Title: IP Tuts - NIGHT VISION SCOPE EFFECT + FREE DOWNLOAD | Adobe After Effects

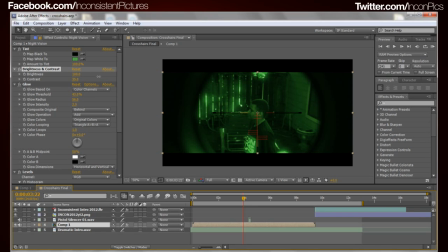We can go over here to our brightness and we can brighten it up. A little too extreme there, Phil. Once again, by being able to control what is in that other comp by locking those effects there, but looking at it in the final composition. So that's definitely a little tip and trick right there.
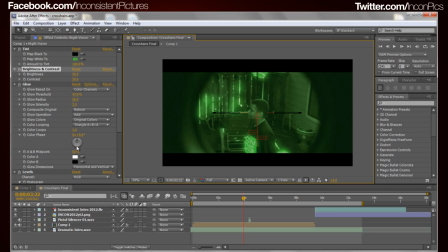I love to do it that way, because then I can just control things a lot better and see how it manipulates in the final version. All right, and then so we go through all that, whatever the case may be.
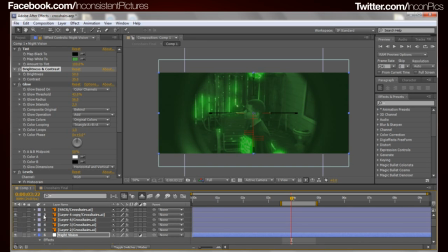I also went ahead. Let's keep those there. The lines. Of course, we got to have the ring blur on. Let's take it off for now. We have the lines.
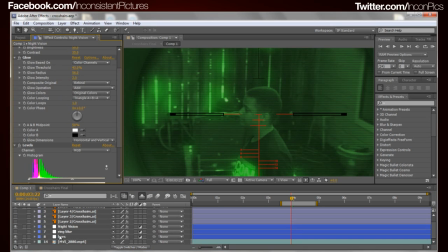Now, these lines is simple. It's just the effect of the Venetian blinds. Okay. Transitions 15%. Direction is 90 degrees. So they're straight horizontal. The width for me was 6. And then the feather was 2.
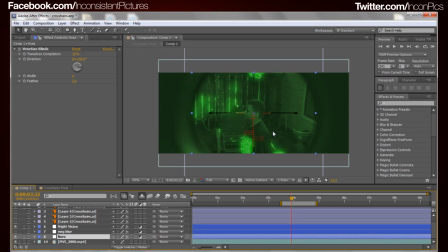You always want to feather that. But this effect itself, what it does is
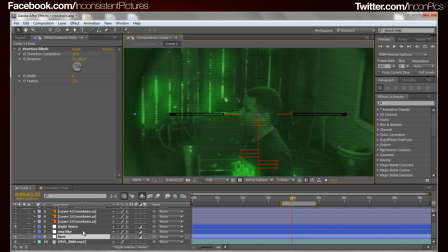it darkens it up because of the fact that, watch this, if you look closely, turn the night vision off, if you look here, you can see
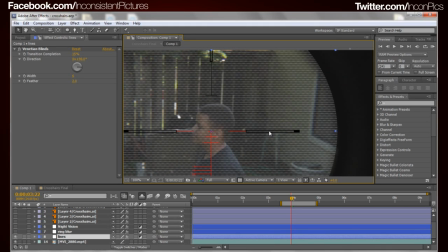that it's see-through,
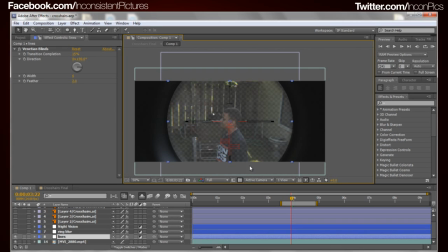okay, because all we're doing is we're taking that bottom footage, because this, once again, is an adjustment layer. We're taking that bottom footage, and we're just adding the lines to it, which is making it see-through, and it gives you
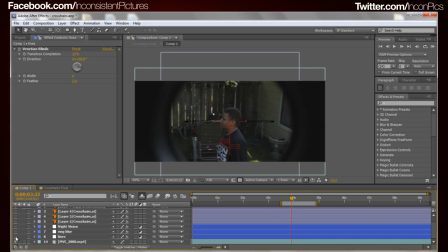that digital night vision look rather than the standard without, you know, the digital lines or whatever the case may be. And there's two ways of doing that. You can either have the lines or not.
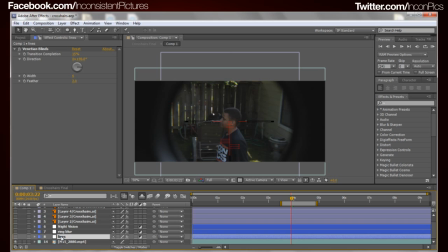That's your preference. I just wanted to put them in there just to show you guys another neat little trick. Just feather the edges and you're set and ready to go. Now, when we're doing it this way, like as far as having the converter on the lens, once again,
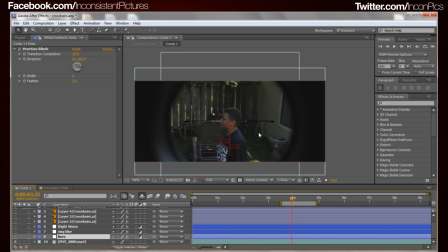if you didn't watch the first one, then you probably don't know what I'm talking about. But I have a lens converter that turns into telephoto lens. Then I just zoom it out so I can see the edges of the lens here.
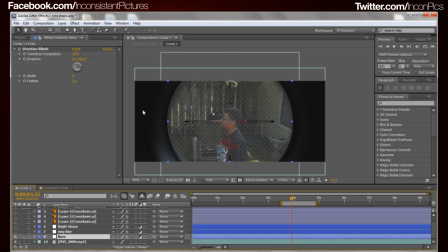If we just added it to the adjustment layer, we would then start getting lines on this part of the scope here, which we wouldn't want because we would be looking through the lens. So all I did was I added a mask. Where's my mask at? Here we go. I took the same mask that we used for the ring blur, because you know how it has those two masks on it.
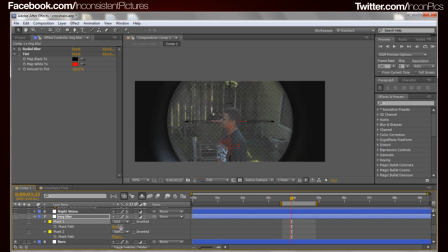I grabbed the outside one, which would probably be number one if I'm not mistaken. And I just took it and I stuck it on the lens, or the line, the digital line layer, and it's the exact same size. So now, it's not affecting this outside part, you just turn it to add, but it's only affecting what's in the inside here.
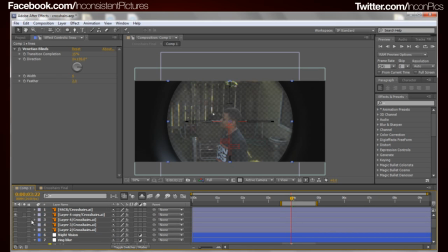Alright, and then that's pretty much basically it. You just mess with the colors. I mean, there's no wrong or right way of doing it, as long as it looks good.
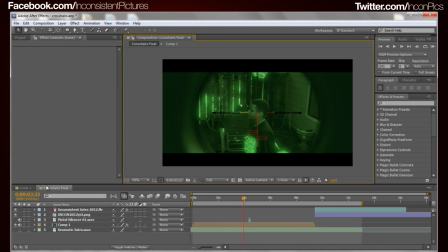As you can see, the overall tint and grain affects all this,
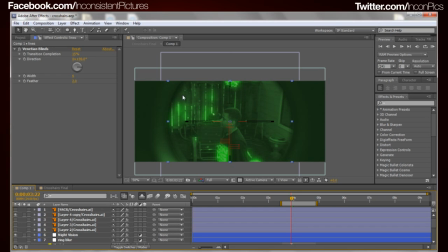because the light that would be coming through would be tinting the scope itself from that, but those digital lines probably wouldn't be over that part of the scope. Maybe not. You're the artist, you get to make it up as you go.
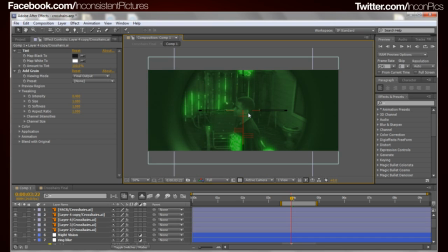And then I went ahead and I used my red crosshairs, once again, which will be available. All the crosshairs here will be available for you guys to download. That one's a little unscaled because of the last tutorial. But anyways, for you guys to use freely, no big deal.
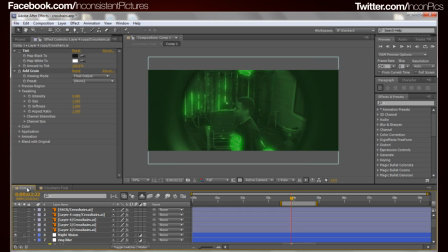Once again, check out the last tutorial. It explains a lot of stuff. But I think that's it.
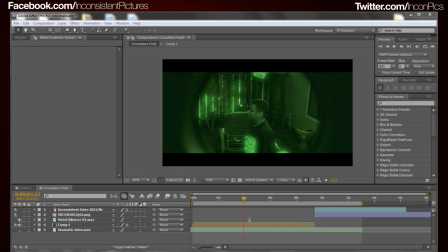I mean, it's already been about 12 minutes here. You can see it here. 12 minutes. So I think I am done with this.
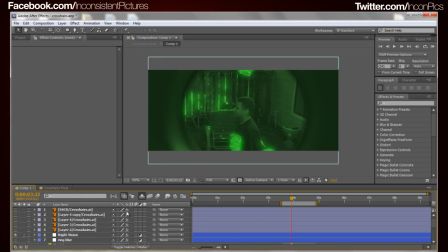So thanks for watching, you guys.